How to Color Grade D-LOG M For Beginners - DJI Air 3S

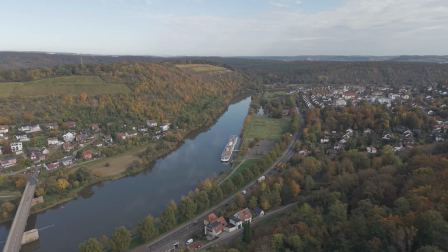0:00 you can take your drone shots from this to this.
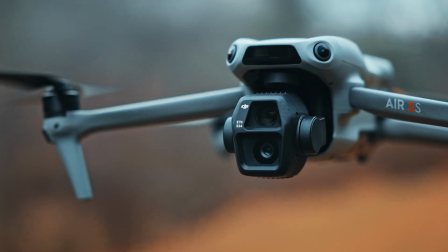0:03 The DJI Air 3S has a great camera on it, but if you want to get the best quality out of it, you need to color grade your footage.
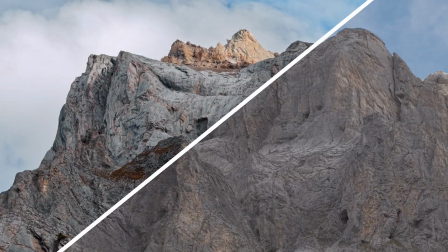0:11 So in this video, I'm going to show you how to color grade DLOG M footage from the Air 3S in DaVinci Resolve. And I will be color grading DLOG M, but you can do something similar with normal color profile footage.
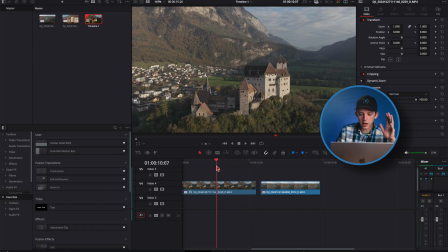0:24 You just won't have as much color grading flexibility. So here in DaVinci Resolve, I have a couple of clips from the Air 3S on the timeline that we'll color grade.
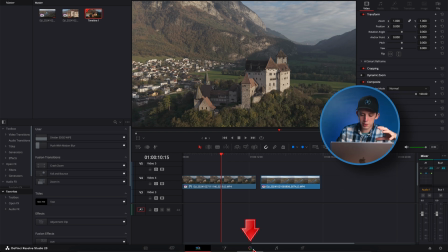0:32 And so to color grade them, first of all, we'll switch over into the color grading workspace by clicking on this little dot with a bunch of colored dots around it.
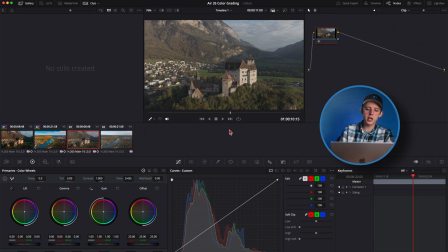0:39 And that will take us over to the color grading page. In the middle here, we have our viewer where we can look at the clips.
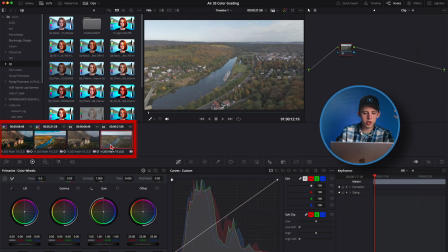0:45 And underneath, we have our clip selector so we can switch between the different clips. And over here, we have our LUTs. Over here, we have our nodes panel. And then down here, we have all of our different color grading tools.
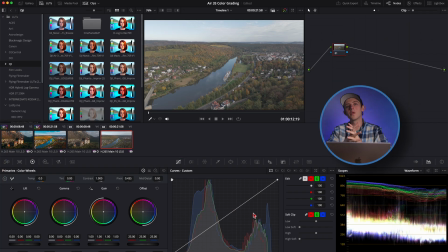0:57 I'll explain what all of those do as we go through, but that is the basic layout.
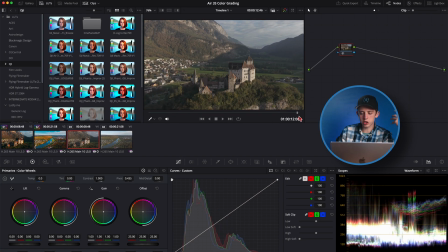1:02 So for our first clip here, this is actually going to be a pretty simple grade. I'll just find a good frame to grade off of that is representative of the whole clip, which I would say would be somewhere right here in the middle. And the first thing we'll do is add our DLOG M conversion LUT.
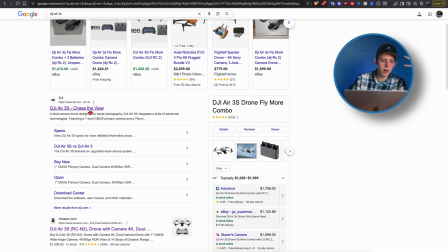1:17 And to download this LUT, you can just go to DJI's website, go to the Air 3S page, and go to downloads.
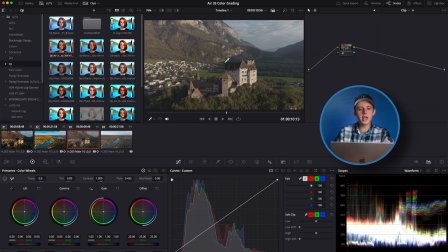1:23 And under software and drivers, you can download the .cube file. So we'll just find that LUT here in our DJI folder in the LUTs panel and click on
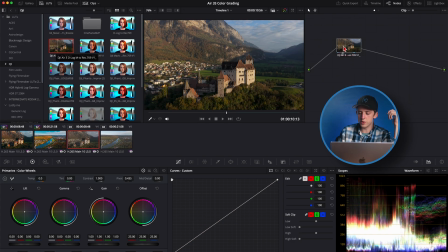1:31 that LUT and drag it over here onto the first node in our nodes panel. Now, a lot of people really get scared of nodes, but they're actually really simple. They're basically just like color grading adjustment layers.
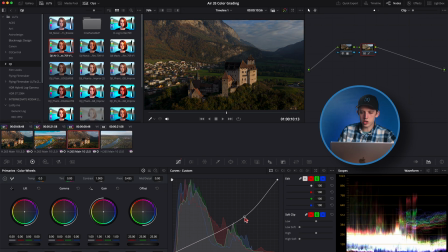1:42 On each node or layer, I can add a LUT or brighten or darken it, and I can just keep on layering adjustments one after the other.
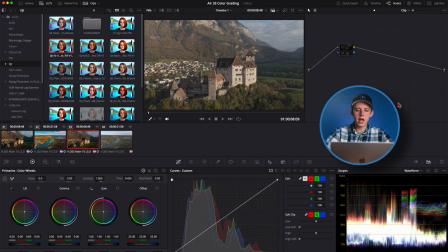1:51 Obviously, this doesn't look good, but you get the idea. And as you can see, adding this LUT already just adds a lot of life and pomp to the image, takes it from a really flat and boring DLOG M shot to a much more contrasty, punchy, good looking shot. This already looks pretty good, but we can make it even better.
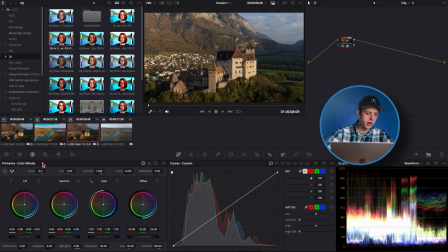2:10 So the first thing I'm gonna do is just bump up the shadows just a tiny little bit. To do that, we'll come down here to our primary wheels panel, come down to the shadows slider, click on the number next to shadows and drag it up just a little bit. We'll go for about 10 here.
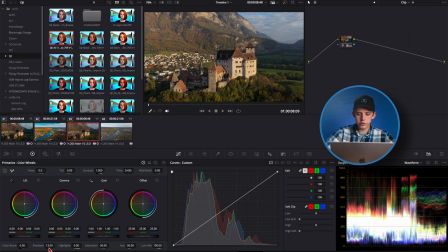2:25 And if we undo and redo that, you can see that we've just boosted up the shadows a little bit so that they're not getting crushed down so much, which will come in handy when we add a bit more contrast later. So next we're gonna add a new node.
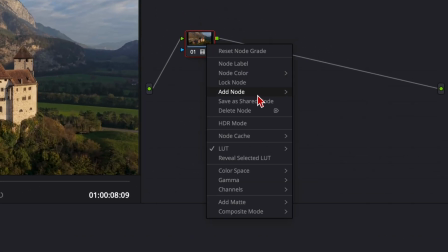2:37 You can do this either by right clicking on the first node, going to add node, and then clicking on add serial node,
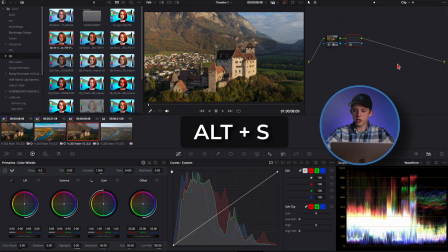2:43 or you can just hit option or alt S on your keyboard to add another node with just one click. And now on the second node or second color adjustment layer, so to speak, we're going to add another LUT. These next couple of LUTs will help to give the shot more of a cinematic look.
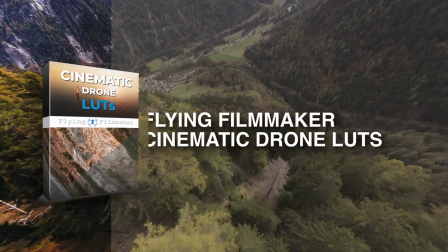2:59 And all of these cinematic LUTs I'm going to be using are from my Flying Filmmaker LUT pack, which link to that is down in the description if you're interested.
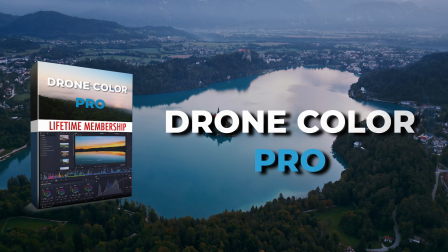3:06 It's also included in my Drone Color Pro color grading course, as well as my full drone filmmaking course.
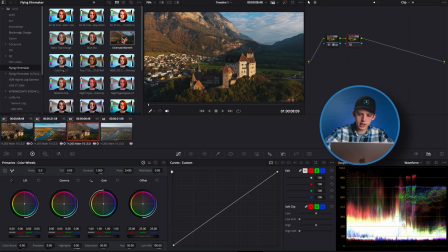3:12 So we'll just browse around through these LUTs. And I think the one I want to add is this cold fog LUT.
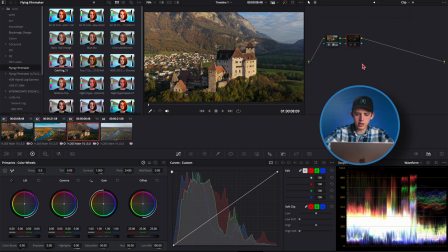3:18 This is basically just going to add a little bit of contrast to the shot, and if anything, give it a little bit cooler tones, make these greens a little bit greener instead of so yellow, and I think that looks pretty good.
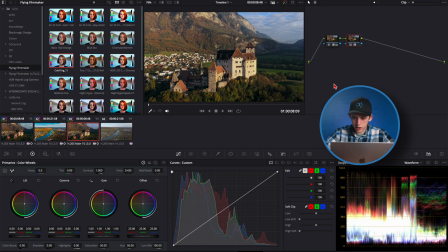3:30 But we can still give it a bit more of those nice cinematic colors, so we're again going to hit option S on the keyboard to add another node.
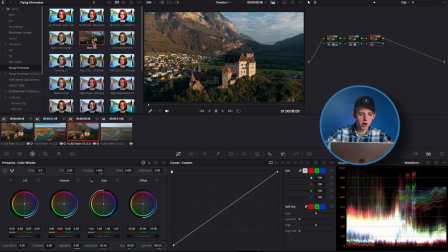3:38 We'll come back over here to my Flying Filmmaker LUT pack and grab our blue sea LUT, and we'll drop it on the last node here.
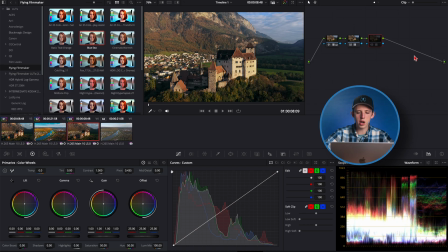3:46 And if we turn that off and back on, you can see that we've just pulled our colors into a bit more of a cinematic color palette.
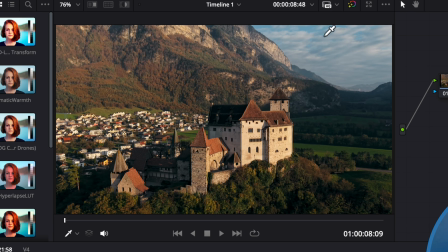3:53 We've kind of got some teal colors going on in the sky here. We've pulled these warmer tones in the castle into a bit more of an orangish hue, and all in all made the shot look just a bit more cool and cinematic.